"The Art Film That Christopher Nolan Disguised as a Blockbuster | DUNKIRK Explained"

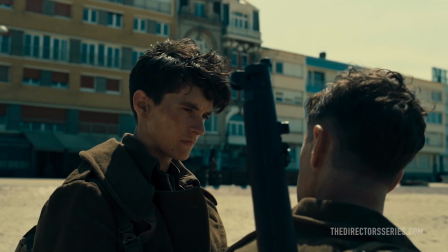(12:17)
As if the music wasn't intense enough, the tick-tick-tick sound of time literally dripping away amplifies the desperate intensity of Dunkirk's tone,
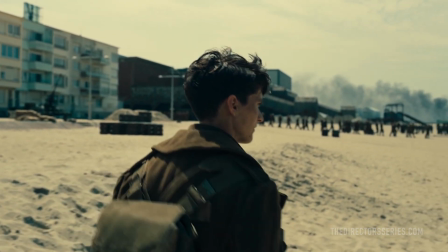(12:26)
while conveying to the audience just how close the world came to an Axis occupation of the United Kingdom,
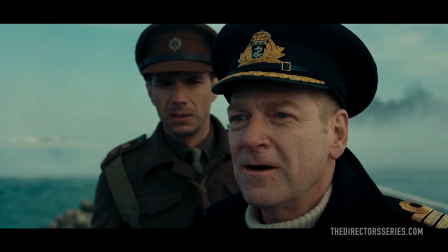(12:31)
if it hadn't been for the courageous spirit and dogged resistance of its people.
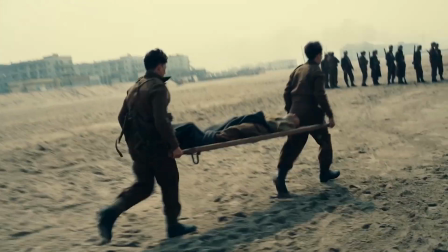(12:35)
Indeed, time, the device of the ticking clock, unifies with the thematic whole of Dunkirk, placing the film as an exploratory apex within Nolan's career.
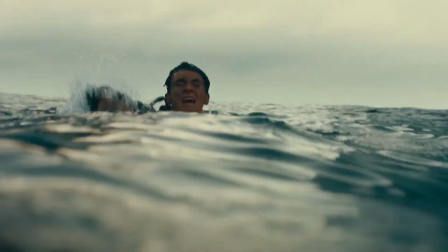(12:43)
Again, the story essentially functions as one large escape sequence. In the capable hands of Nolan's longtime editor Lee Smith,
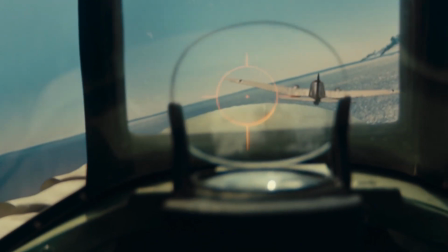(12:49)
this exercise in narrative minimalism becomes another form in which Nolan can actively manipulate the bounds, indeed the very shape, of time itself.
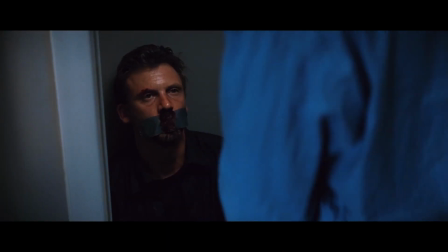(12:59)
Since his very first feature, Nolan has actively utilized cinema's unique ability to convey sophisticated storytelling through non-linear structure.
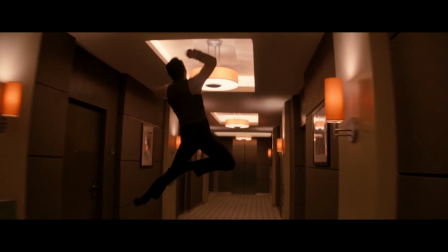(13:07)
His primary tool in this regard is the crosscut, which he's employed throughout his filmography to tremendous effect.
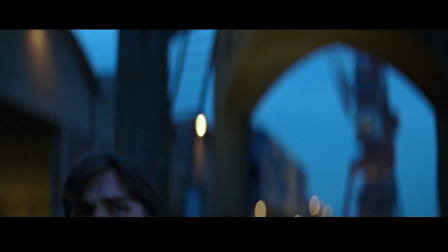(13:13)
Whereas Nolan's previous films tend to use the crosscut to add emotional heft to key narrative sequences, Dunkirk basically functions as a feature-length string of crosscuts.
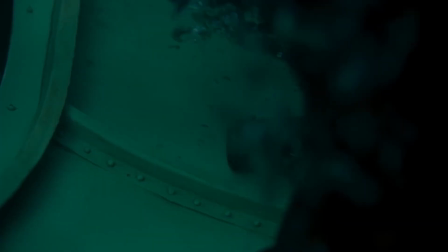(13:22)
Rather than numbing his audience to its effects, Nolan instead seems to reach a new level of complexity and sophistication with his approach to montage here.
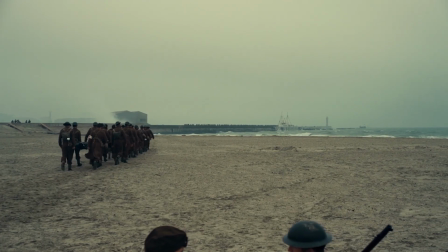(13:31)
Each component of the story's organizational triptych, the mole, the sea, and the air,
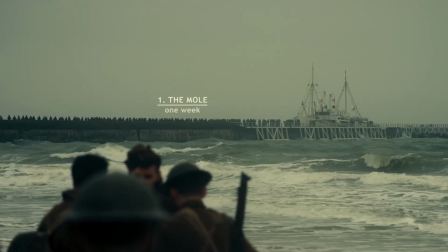(13:36)
takes place over a different time span, a week, a day, and 1 hour respectively.
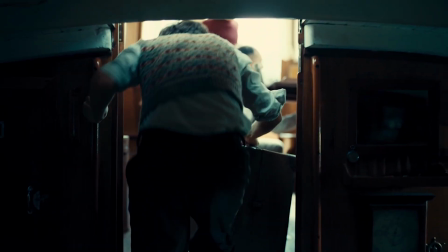(13:41)
By dovetailing these sequences into each other as one seemingly continuous event, Nolan effortlessly compresses and expands time at will.
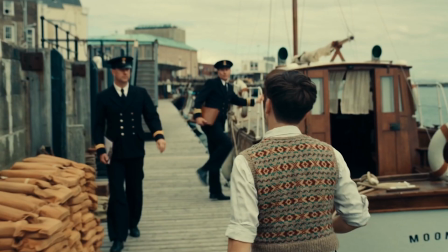(13:50)
Admittedly, this is a rather large leap of artistic license on Nolan's part, especially when so much attention is otherwise paid to historical accuracy within the frame.
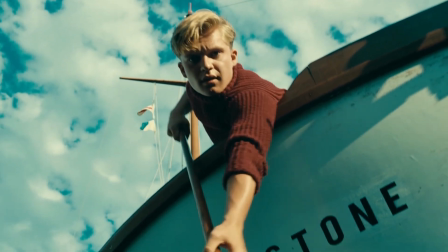(13:58)
But Nolan's approach nonetheless captures the harrowing emotional truth of the battle.
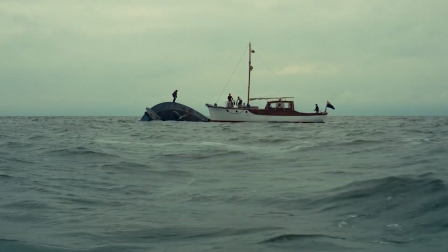(14:03)
The fractured chronological presentation also allows the story to revisit key moments from earlier in the film,
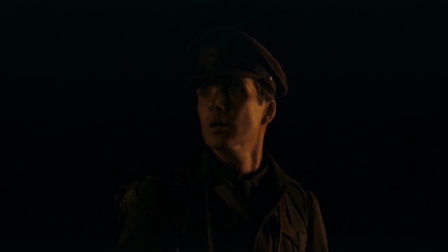(14:09)
revealing different perspectives that deepen our understanding of the big picture. One such moment is the scene where Ferrier's co-pilot ditches into the sea.
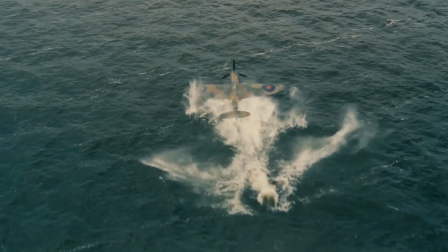(14:16)
From Ferrier's perspective in the air, it looks like a stable, almost peaceful water landing.
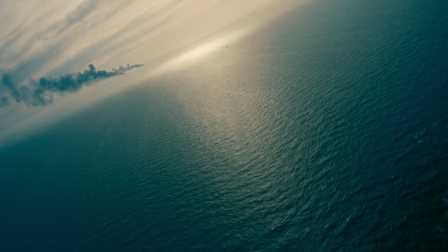(14:21)
Assured of his colleague's safety, Ferrier jets off to another part of the battle. From his co-pilot's perspective, however, it's a very different story.
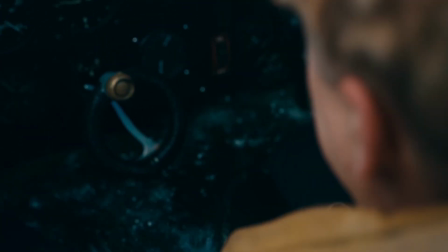(14:30)
Beyond the rattling impact of the crash landing, the cabin quickly fills up with water, and he can't open the glass cockpit to escape.
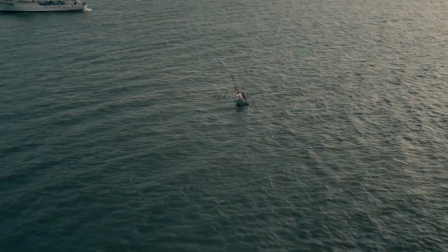(14:37)
Dunkirk is filled with moments like these, moments that convey a complex,
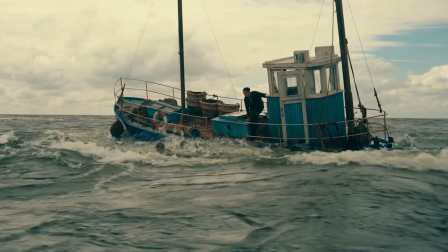(14:41)
dueling subjectivity that amplifies as the various timelines intersect and collide with each other.
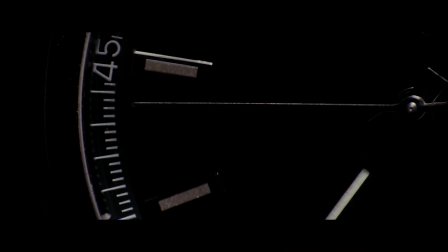(14:47)
Nolan's creative subversion of chronology is easily the most visible signifier of his authorship, but is far from the only one.
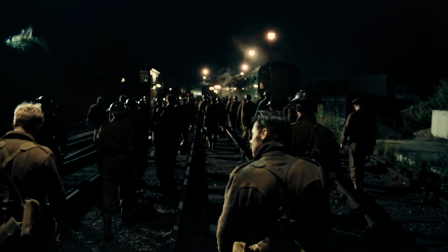(14:53)
Dunkirk abounds with displays of Nolan's secondary artistic signatures, like his fascination with functional style as embodied in the military uniforms seen throughout,
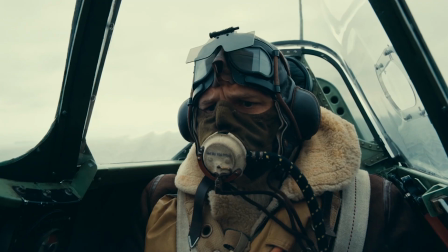(15:03)
or Ferrier's on-the-fly calculations about his fuel consumption, pointing to the director's use of math and physics as a storytelling tool.
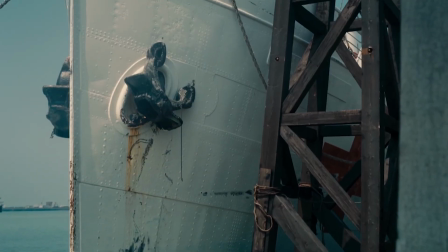(15:11)
However, what immediately sets Dunkirk apart from other films of its ilk is the sheer weight of the picture.
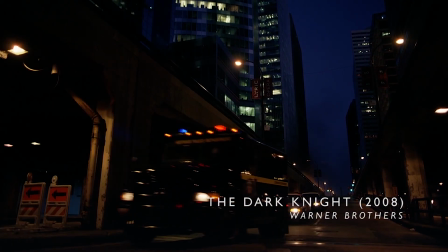(15:16)
Nolan's previous films all boast a visceral heft to their impact, a palpable gravity to match their monumental ambitions.
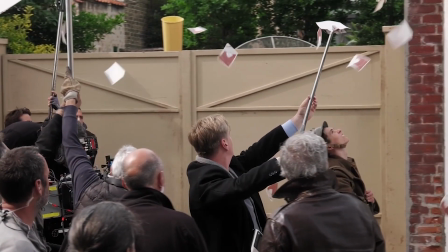(15:23)
This impression is due in large part to Nolan's dogged insistence on practical,
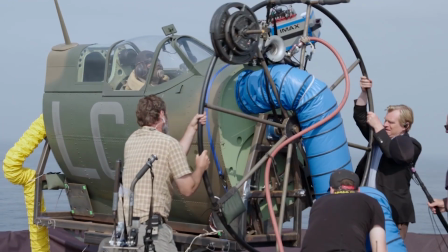(15:27)
old-fashioned filmmaking that demands everything that can be captured in camera will be captured in camera.
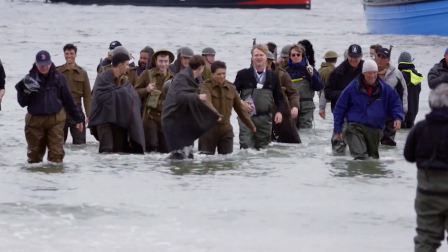(15:33)
Famously averse to the reliance on CGI that stains the films of some of his contemporaries,
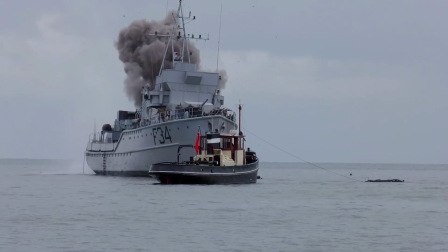(15:38)
Nolan commands an intimidating array of practical resources that give Dunkirk its distinct feeling of inescapable danger.
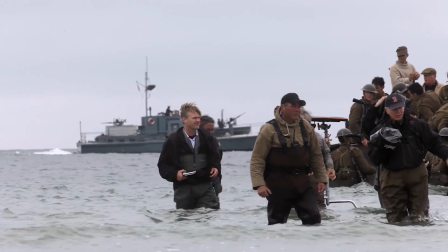(15:45)
Make no mistake, the ability to make a film at this scale with the resources he demands is a luxury,
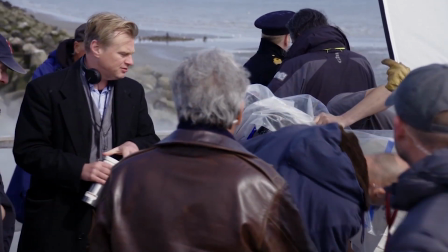(15:50)
a direct benefit of his status as a certified moneymaker and pop culture icon.
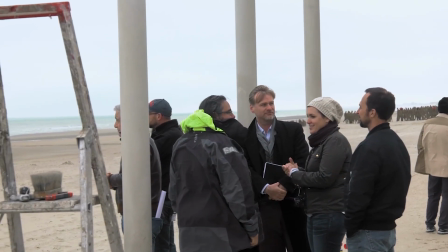(15:55)
Fortunately, Nolan makes these demands always in service to his story, and not his vanity.
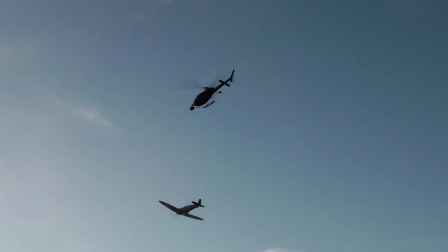(16:00)
Dunkirk finds Nolan's deployment of practical effects reaching new levels of challenge,
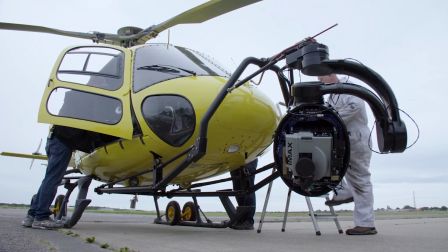(16:05)
necessitating the director to alter how he conducted his own set in order to create a truly immersive environment for the audience.
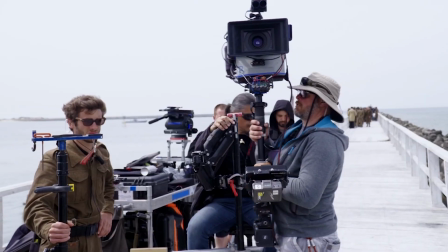(16:11)
For instance, he went so far as to have members of his own crew dress up in the military costumes worn by the extras,
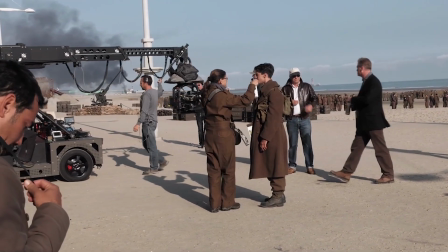(16:17)
so that they could hide in plain sight within the frame as he shot in all directions.
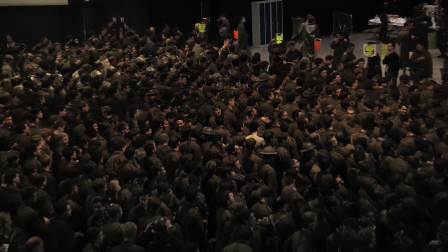(16:22)
He also incorporated old-school techniques to amplify the size of his crowds.
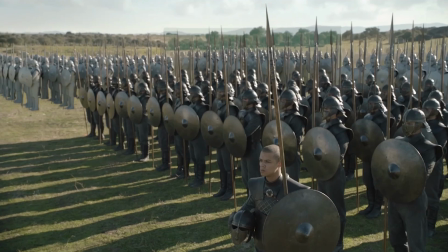(16:26)
Whereas now one can simply copy and paste any number of digital extras into a scene,
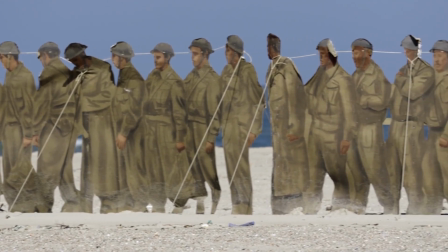(16:31)
he and his crew went to the trouble of creating detailed cardboard cutouts of soldiers to put in the far distance of wide shots on the beach.
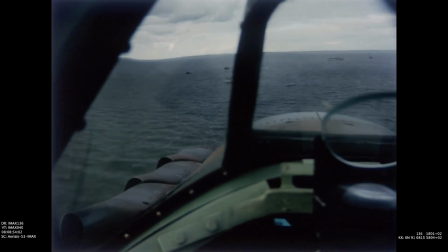(16:38)
This pursuit of the analog over the digital permeates Dunkirk, creating no shortage of technical challenges for his crew,
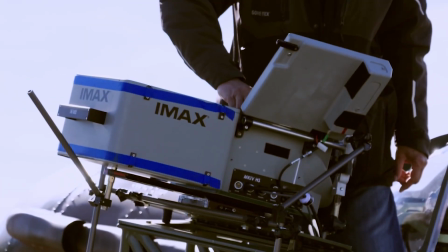(16:45)
like, how exactly does one mount an IMX camera to a vintage fighter plane?
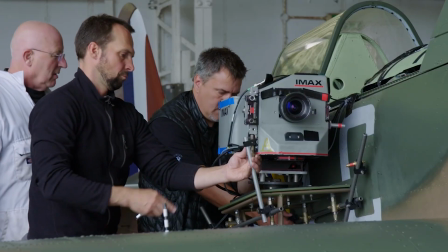(16:50)
We should know the answer by now.
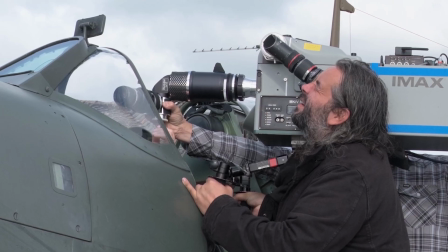(16:52)
By quite literally bolting the camera mount to the wing of a specially modified plane, attaching some specialty periscope lenses, and taking that sucker up into the air.
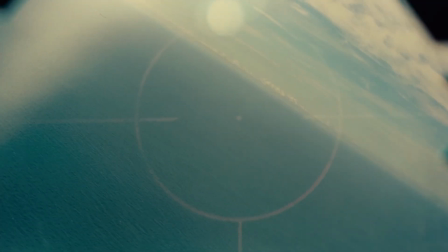(17:02)
Dunkirk's aerial dogfighting sequences boast some of the film's most gripping moments.
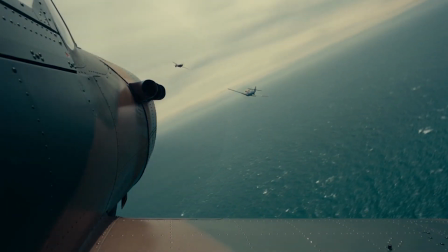(17:06)
We can quite literally feel the G-forces pulling on our gut as we bank, roll, and dive with Ferrier's Spitfire.
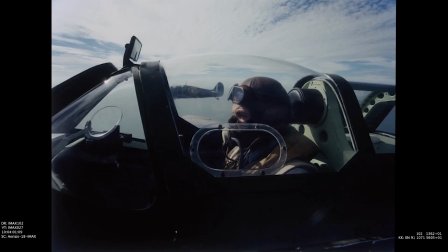(17:12)
A substantial portion of these scenes were actually shot up in the air, with the actors in the cockpit.
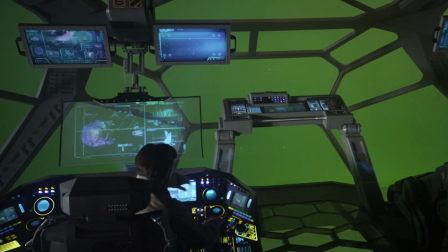(17:18)
Most filmmakers of Nolan's ilk would be happy to throw up a mock cockpit in front of a green screen and call it
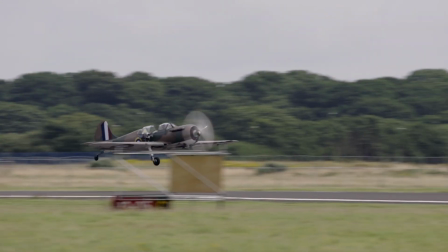(17:23)
a day, but his insistence on in-camera visual effects makes for footage that drips with hyper-realism.
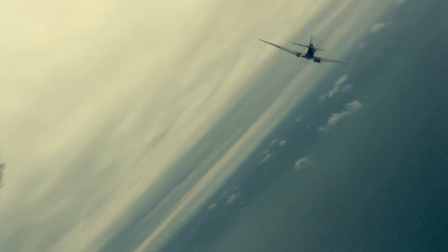(17:28)
In Nolan's hands, the mounted camera becomes a powerful tool for visual storytelling,
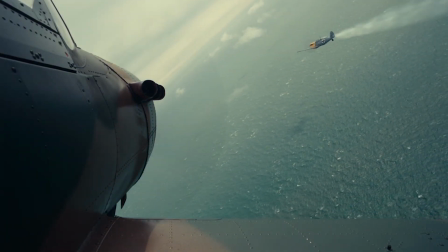(17:33)
generating intense POV shots as well as the kind of surreal images that only cinema can conjure.
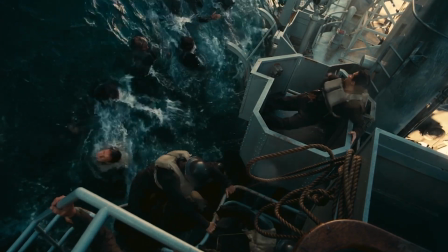(17:38)
A standout shot finds the camera mounted sideways to the deck of a ship as it rolls over towards the water.
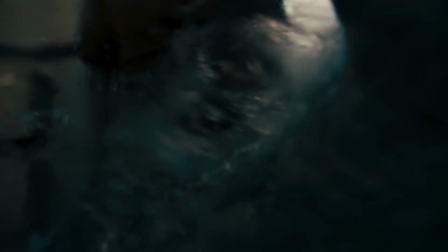(17:44)
But since the deck is fixed to a stationary point within the frame,
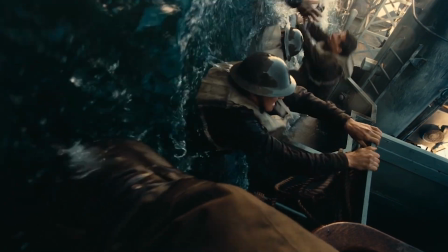(17:47)
the sea appears to coalesce into an intimidating wall of water that rises up to swallow the boat whole.
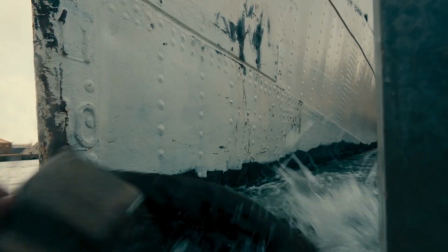(17:54)
In a filmography devoted to the study of heroes in action, Dunkirk offers a very different portrait of heroism.
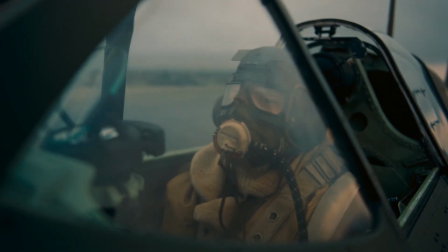(18:00)
An earnest, quiet courage and hopeful resilience that stands in stark contrast to the theatrical superheroics of the Dark Knight trilogy.
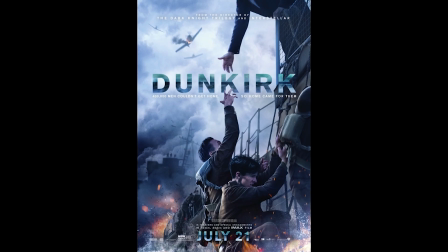(18:08)
In this way, Dunkirk represents something so much more than the director's latest technical tour de force.
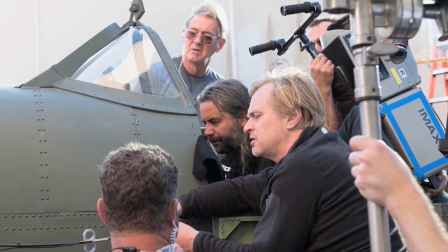(18:14)
Rather, it represents an evolution, an artistic maturation of an intensely cerebral filmmaker at the peak of his powers.